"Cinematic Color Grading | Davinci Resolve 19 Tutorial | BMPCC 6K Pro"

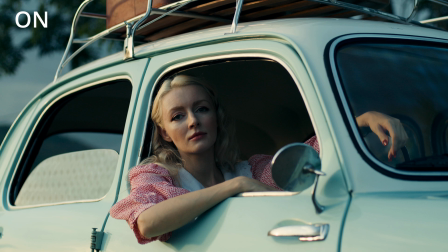(4:08)
Now let's take a quick look at the difference so far. Okay, keep in mind we haven't started the primary grading yet. I like to add these creative elements early on because adding them later can affect the contrast and exposure adjustments.
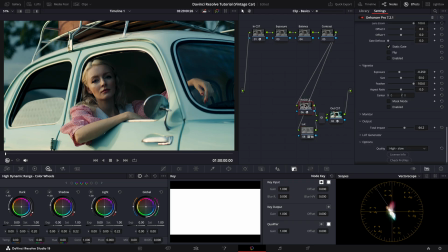(4:23)
So by setting them up now, we avoid unnecessary back and forth later on. Alright, now that the base is ready, let's move on to the primaries to balance the image. For contrast, I avoid using the contrast slider here.
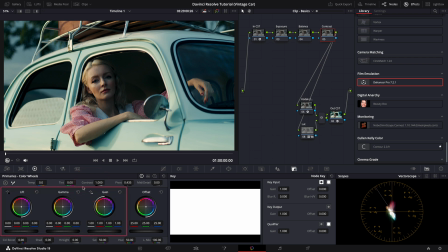(4:37)
Instead, I rely on the lift and gain wheels, which I use as my contrast and pivot controls.
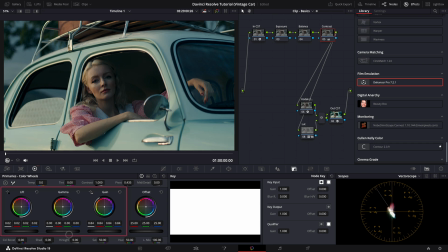(4:44)
This approach offers more precise control over the different tonal ranges within the image, allowing for a more nuanced adjustment. For balance, I use the offset wheel to achieve a neutral, even look at this stage.
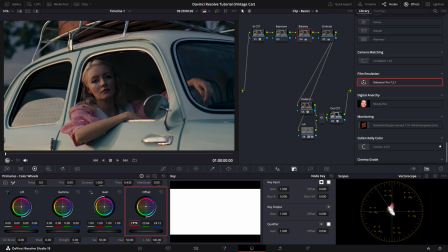(5:01)
Let me make a few fine-tune adjustments here. By the way, don't worry about the skin tones yet.
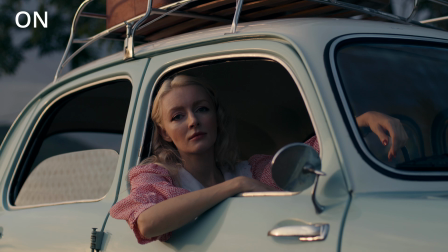(5:07)
We'll address that in a later step. Perfect.
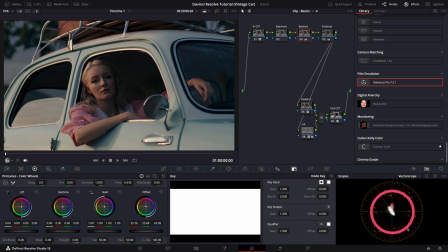(5:11)
You'll notice that our image now sits neatly at the center of the vector scope, indicating that it's naturally balanced. Lastly, let's adjust the exposure. For this, I'll use the HDR exposure slider.
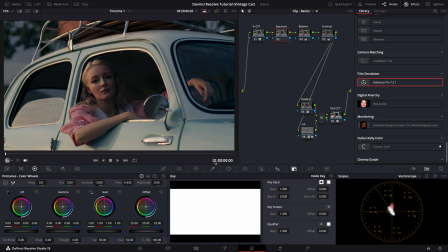(5:24)
Okay, let's focus on her skin, as she's the main talent. It's crucial to ensure she's properly exposed.
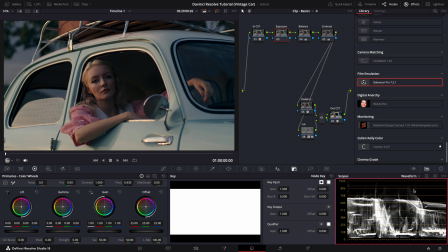(5:31)
Here, I recommend using the waveform monitor to guide your adjustments. Make sure your display qualifier focus is enabled. As you can see here, her face is underexposed, so I'll lift it to a range of
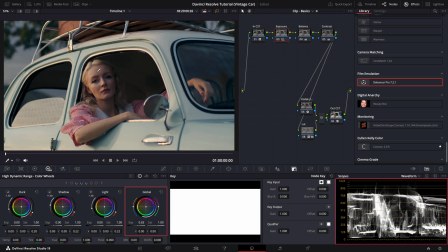(5:47)
512 to 640 on the waveform, which is ideal for daylight settings. Alright, there we go. I'll also bring up the darker parts of the image slightly to retain detail and balance in the shadows.
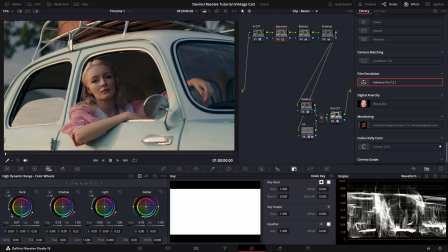(6:03)
Now, let's take a look at how far we've come with the primary grading.
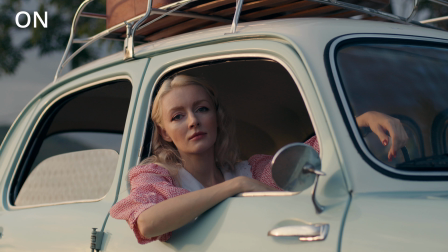(6:11)
The image is looking more balanced now, ready for the next steps. For the look development, let's add another node.
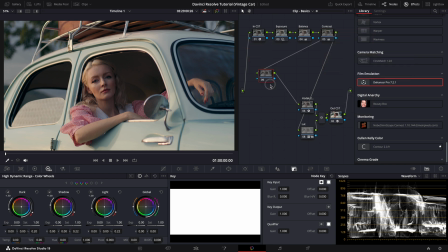(6:18)
In this node, I'll apply Dehancer Pro again, because I want to use one of their film profiles, which I think are a fantastic way to achieve a more cinematic image. First, I'll again disable the default settings and switch to high quality mode to ensure we are getting the best output possible.
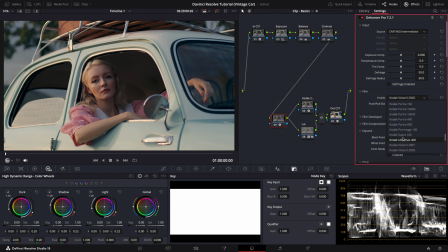(6:36)
Okay. For this specific footage, I want to use the Kodak Vision 3 50D film profile. I think it works beautifully with this scene. Again, I'll reduce the strength of the profile slightly to make sure it blends seamlessly with the rest of the grade.
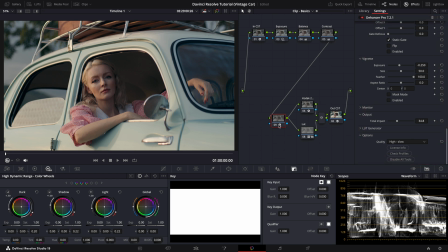(6:52)
You may notice that this profile has lowered the saturation a bit, but don't worry, we'll address that in the next node now. Okay, let's add another Dehancer node and disable the default settings. By the way, the reason I'm using three separate Dehancer nodes is to maintain precise control over each effect,
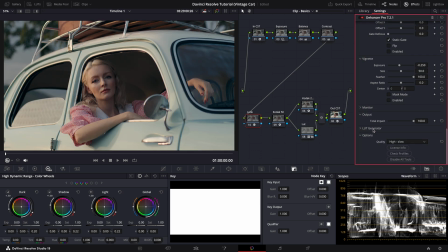(7:12)
allowing me to manipulate them individually without interfering with the others. We'll use this final Dehancer node to finalize our look. First, I want to bring back some saturation so we can better assess the image.
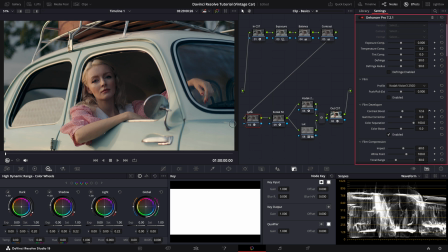(7:25)
To do this, I'll use Dehancer's Film Developer tool. Let's increase both the contrast and color intensity.
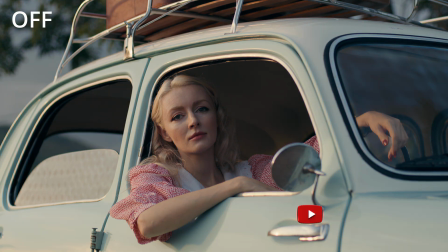(7:33)
There we go. Let's toggle it on and off to see the difference. Much better.
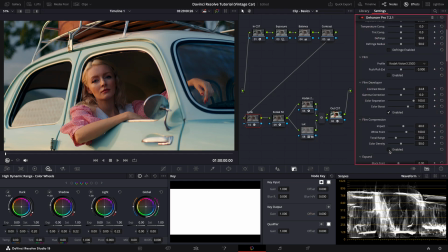(7:41)
Next, I'll enable film compression to smooth out highlights and shadows. Here we can also increase the color density for a richer, more cinematic look.
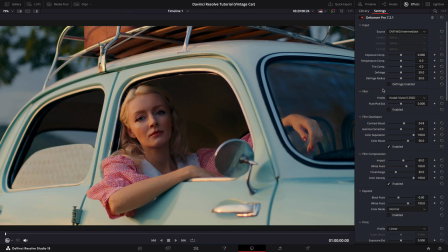(7:50)
By the way, just a reminder, if you want to buy a Dehancer Pro, you can use the code MEDIABEE10 for 10% discount. I always use it in my workflow as it helps me a lot with getting a cinematic look.
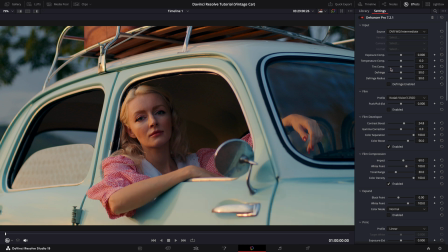(8:09)
Okay, back to the grading.
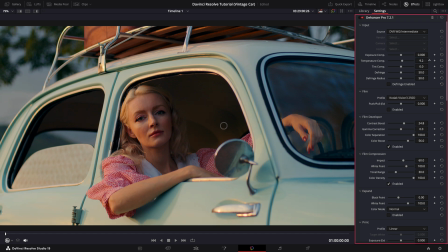(8:10)
Now I'll adjust the temperature to give the footage a warmer feel since it is golden hour and the sun is hitting her face. I may also tweak the tint slightly to complement the scene. Let's toggle them on and off.
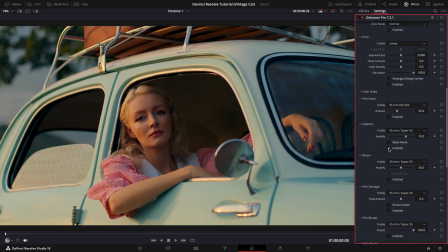(8:27)
Looking great. Lastly, let's add some halation and bloom effects here to enhance the highlights and to give the image a subtle glow. For these effects, I prefer using custom settings as it gives me more control over the look.
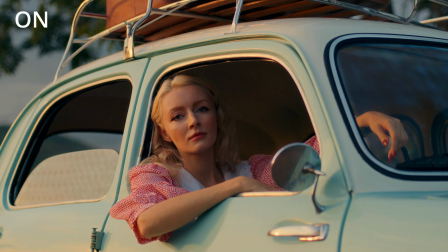(8:42)
Let's toggle on and off.
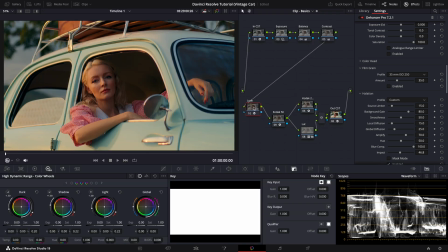(8:47)
Beautiful. In the next node, I want to add a bleach bypass effect to enhance our look even further. For this, I'll use DaVinci Resolve's new tool, the Film Look Grader. I think this is an excellent tool for adding creative film effects.
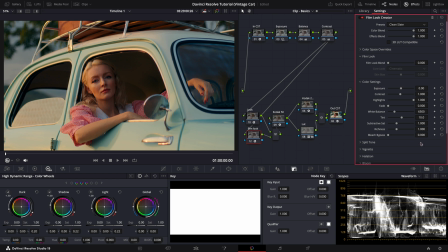(9:02)
First, let's start with a clean slate and apply some bleach bypass. Perfect. This gives the image a unique dramatic feel. Here, we can also explore some film looks.
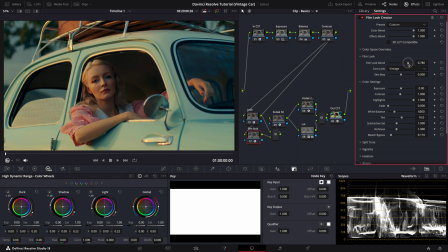(9:16)
I want to try the vintage film look here for this footage. I think I'll lower its strength to ensure it doesn't overpower the rest of the grade.
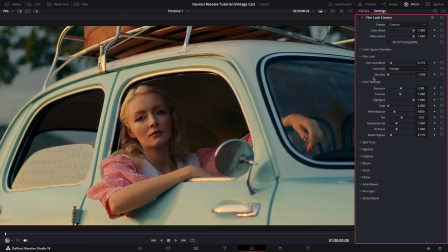(9:26)
And let's also bring back the skin tones here, making sure they look natural and balanced. There we go. The warm look this creates is absolutely stunning. It really suits the mood of the footage, I think.
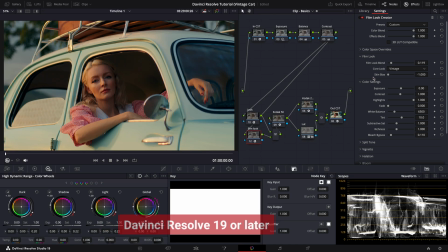(9:37)
Oh, quick note. To access this tool, make sure you are using DaVinci Resolve 19 or later. Now, when I look at the bright parts of the car, I notice a slight red cast. To correct this and bring out the cyan color of the car, I'll use Mononodes RGB Split. Let's reduce the reds in the highlights.
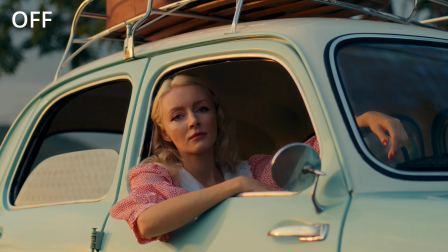(9:59)
It's a subtle change, but it makes a noticeable difference, I think.
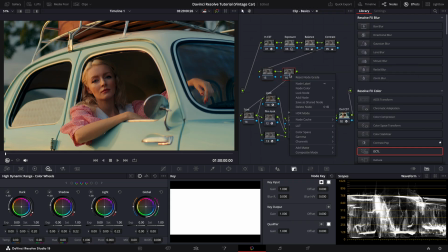(10:04)
Now, as a final touch, let's add three more nodes to fine-tune the hue, dense, and saturation. And for these, I'll be using Mononodes DCTLs. In the first node, I'll focus on skin tones.
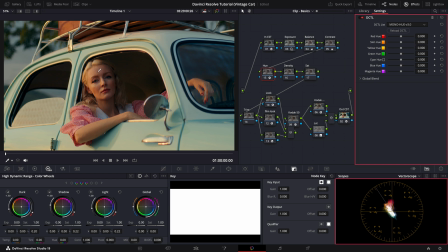(10:19)
Looking at the vector scope, you can see her skin is slightly off compared to the skin tone indicator. Let's make some adjustments. There, it's now closer to skin tone guideline.
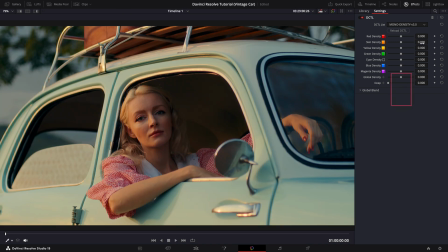(10:31)
In the next note, let's adjust the density. I'll start by increasing the density of her skin tones to add depth. Then I'll add some global density to the entire image for a richer look.
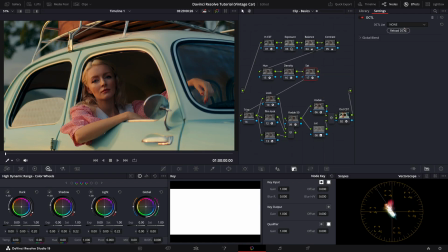(10:44)
Great, that's looking much better. For the saturation note, I want to increase the saturation of her shirt.
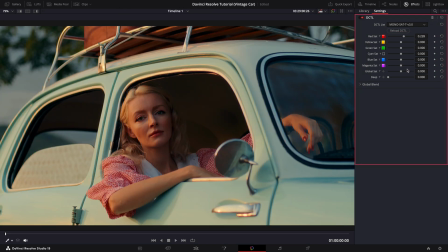(10:53)
However, since the color of the shirt is similar to her skin tones, I'll increase the deep slider to ensure the adjustment does not affect her skin.
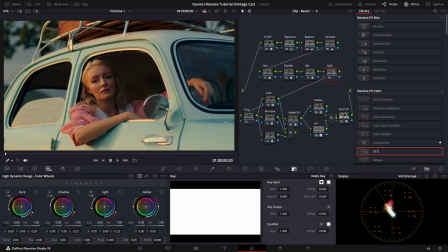(11:03)
Perfect. Finally, let's add one more saturation note to tweak the cyan and blue colors. I'll increase the cyan saturation slightly to enhance the car's color. At the same time, I'll reduce the blue saturation as the windshield looks overly saturated.
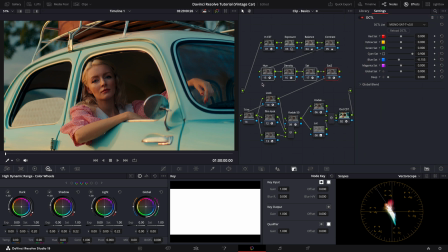(11:22)
Let's take a look at the difference these DCTLs adjustments made.
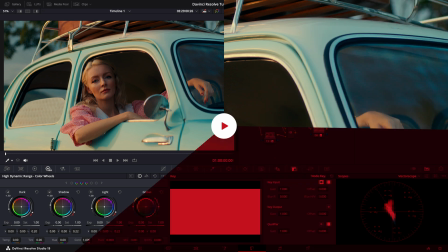(11:29)
Stunning. The image feels much more polished and balanced. And there it is, our final beautifully color graded image.
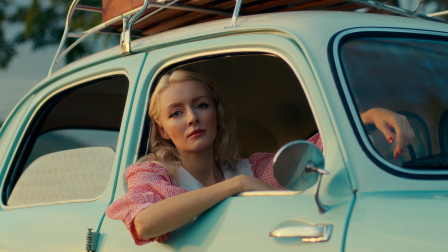(11:37)
We have walked through every step from setting up the color space transforms to
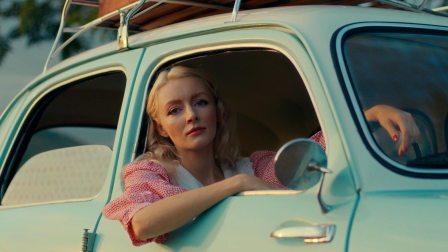(11:42)
refining the look development with tools like Dehancer Pro and Mononode DCTLs.
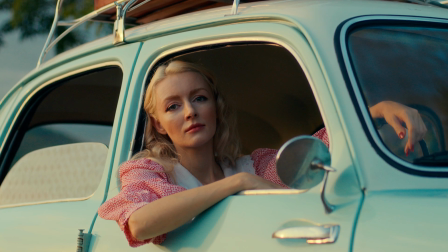(11:48)
Along the way, we also fine-tuned the contrast, skin tones, saturation, and even tackled specific details like the car's cyan highlights.
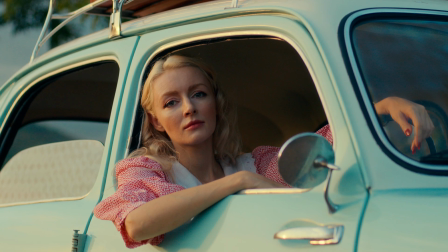(11:56)
So, don't forget, color grading is all about attention to detail and creative expression.
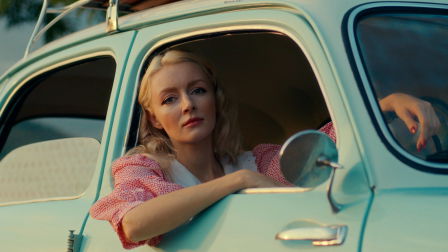(12:02)
And I hope this tutorial has inspired you to explore new techniques and tools in your own projects.
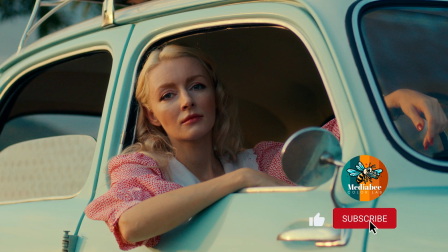(12:09)
If you found this tutorial helpful, don't forget to like, comment, and subscribe to support the channel and stay updated on future videos.